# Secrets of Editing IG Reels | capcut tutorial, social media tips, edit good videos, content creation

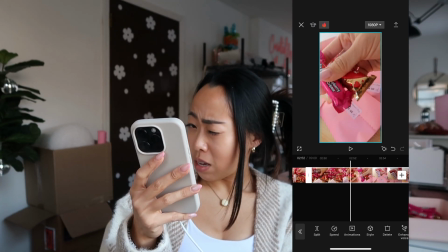755s
Okay.
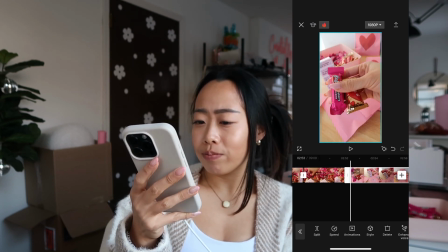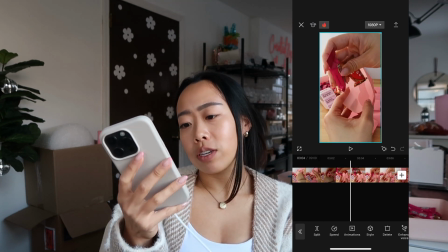763s
Oh. Okay. I changed the perspective of the bag so you could see the candy going in.
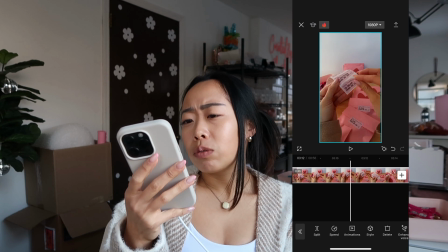769s
In we go. Now, okay, it's worth keeping maybe another label again, since that's the point of the video.
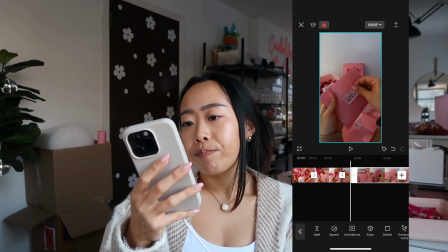I don't love the auto-changing light. I didn't really catch that the first time, but here I'm just gonna like, I didn't show you the speed yet. Like, I just need to speed it up because it's taking 5,000 years.
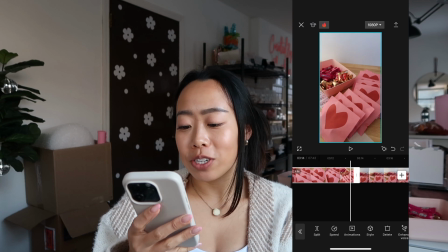795s
Okay, now I think I'm showing like a final thing, which is a fun thing, but I know that this is all just still.
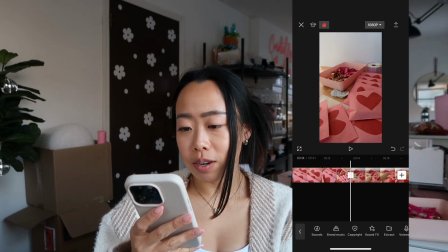804s
I think I just had the camera running on accident. Oh, I could delete all that. Okay, we are getting there.
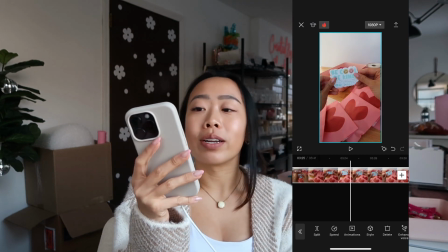811s
Okay, so here's the part where I realized, wait, I want to also put a sticker in because it makes sense for the branding.
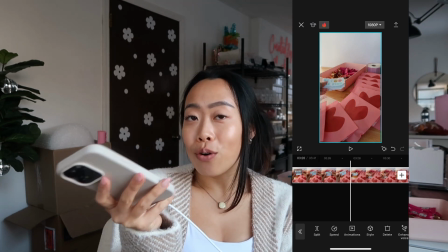817s
So I,
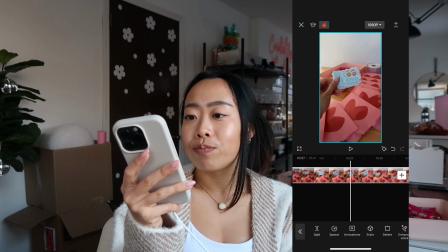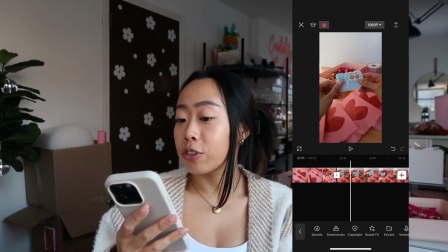826s
okay, so let me show the part where I show the sticker, like introducing sticker, one hand.
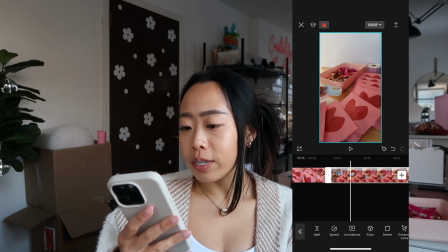833s
Okay, put it down, sure.
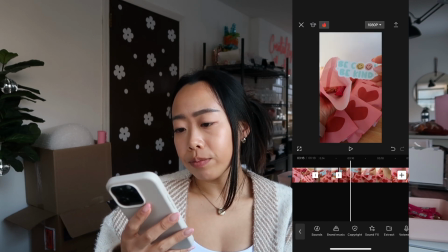838s
Okay, so here's the sticker going in. Okay, stop.
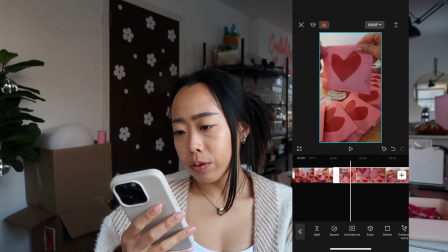846s
Close it up.
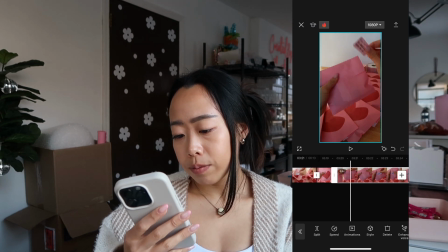852s
And Jonathan's sticker goes on.
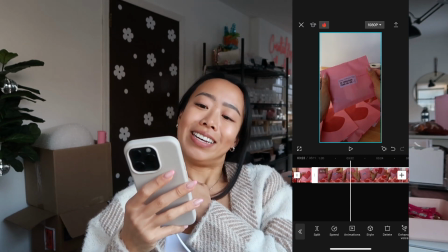856s
All right, so now I got to finally,
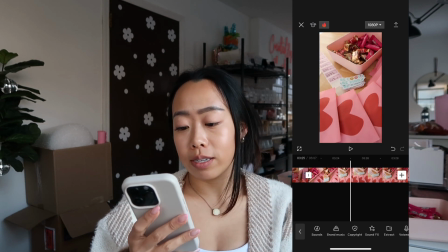860s
I think I have most of the pieces. We're almost done cutting because I'm sure this is not that fun to look at,
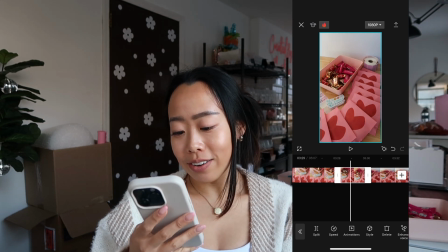867s
but yay! Okay. Oh my gosh.
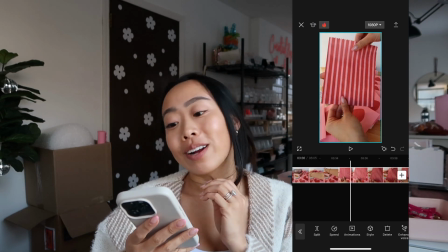874s
Okay, so this is the part where I remember that there were other goodie bag designs and I
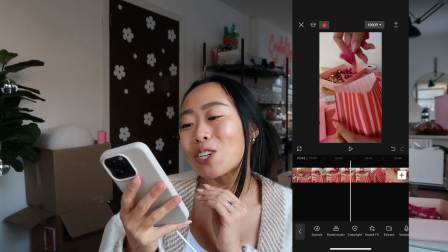879s
was like, wait, I wanted to show the part with the stripe bag because it's cool.
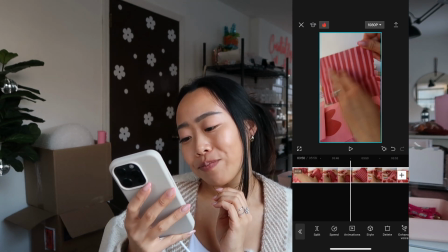888s
I guess I gotta include it somewhere. All right, we're gonna split, delete.
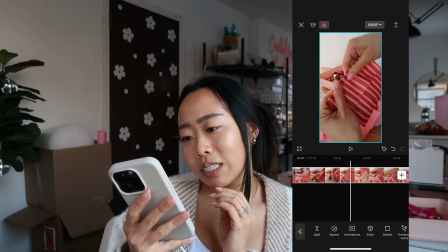892s
Now, do I end up showing a label on the stripe bag.
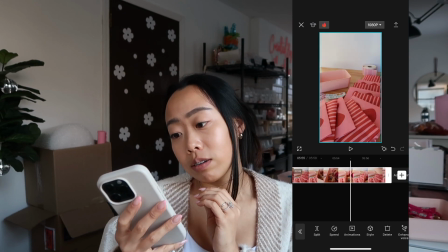899s
Let's go, let's go. Oh, I guess not. Okay. All right, interesting.
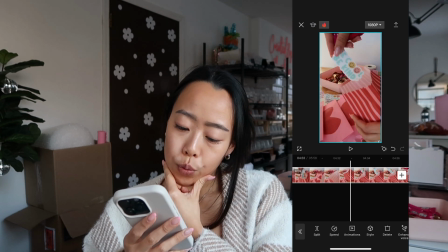907s
So, that's fine.
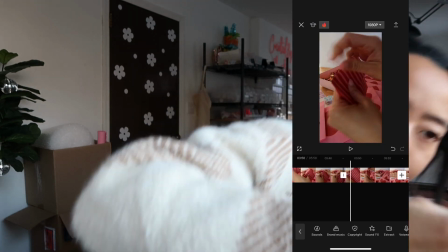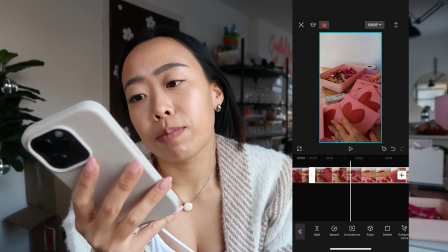915s
All right, so we're just about done with splicing,
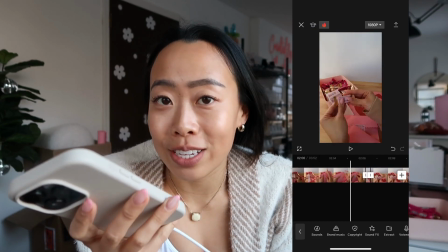920s
but now you can see that it's still 3 minutes and 52 seconds, which is far too long and far too boring.
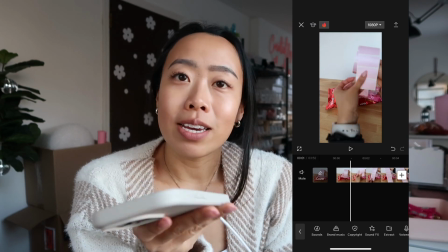927s
So for the sake of your time, I'm just going to do this and I'll be right back so that we can see it through and edit any other parts.
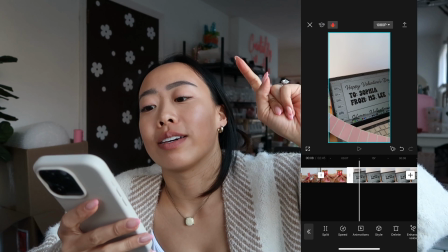939s
I'm gonna show you when things are like taking too long, because you can see like it's like I'm going through each kid's name, and then but we don't need to see 8 seconds of it,
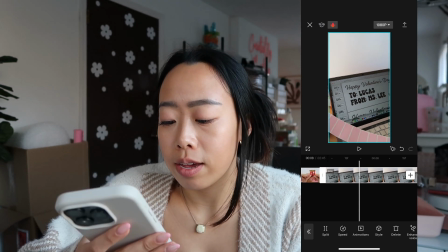948s
so I click on speed and normal, and then like I don't know, move it up.
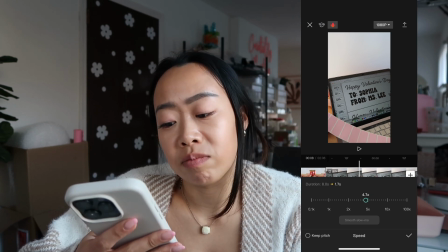954s
This is like 5 times the speed. We could try more. We honestly don't need that much.
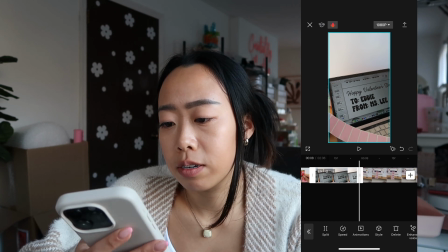963s
Right, that's really fast actually, but that's fine.
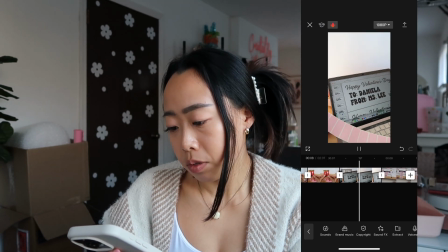972s
Okay.
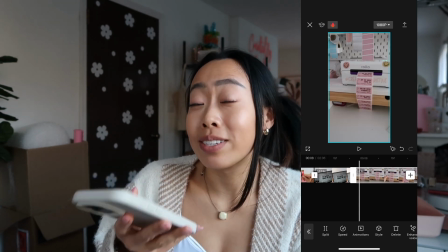974s
So basically I'm just still kind of going through, and like you can see it's down to 2 minutes and 36 seconds, so we're making progress.
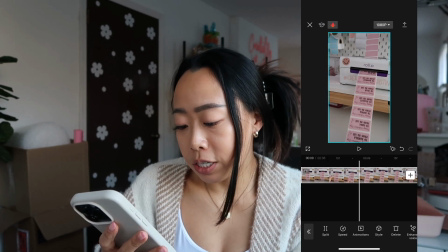986s
But even this, we don't need to see 3 seconds of it printing out labels, so we just need to see like, I don't know, let's just have 0.7 seconds.
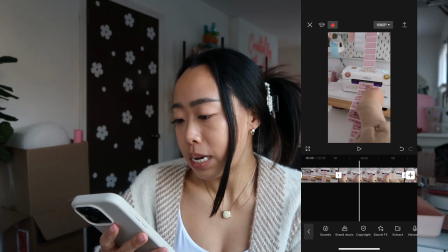995s
Ooh, it's really fast, but it's okay.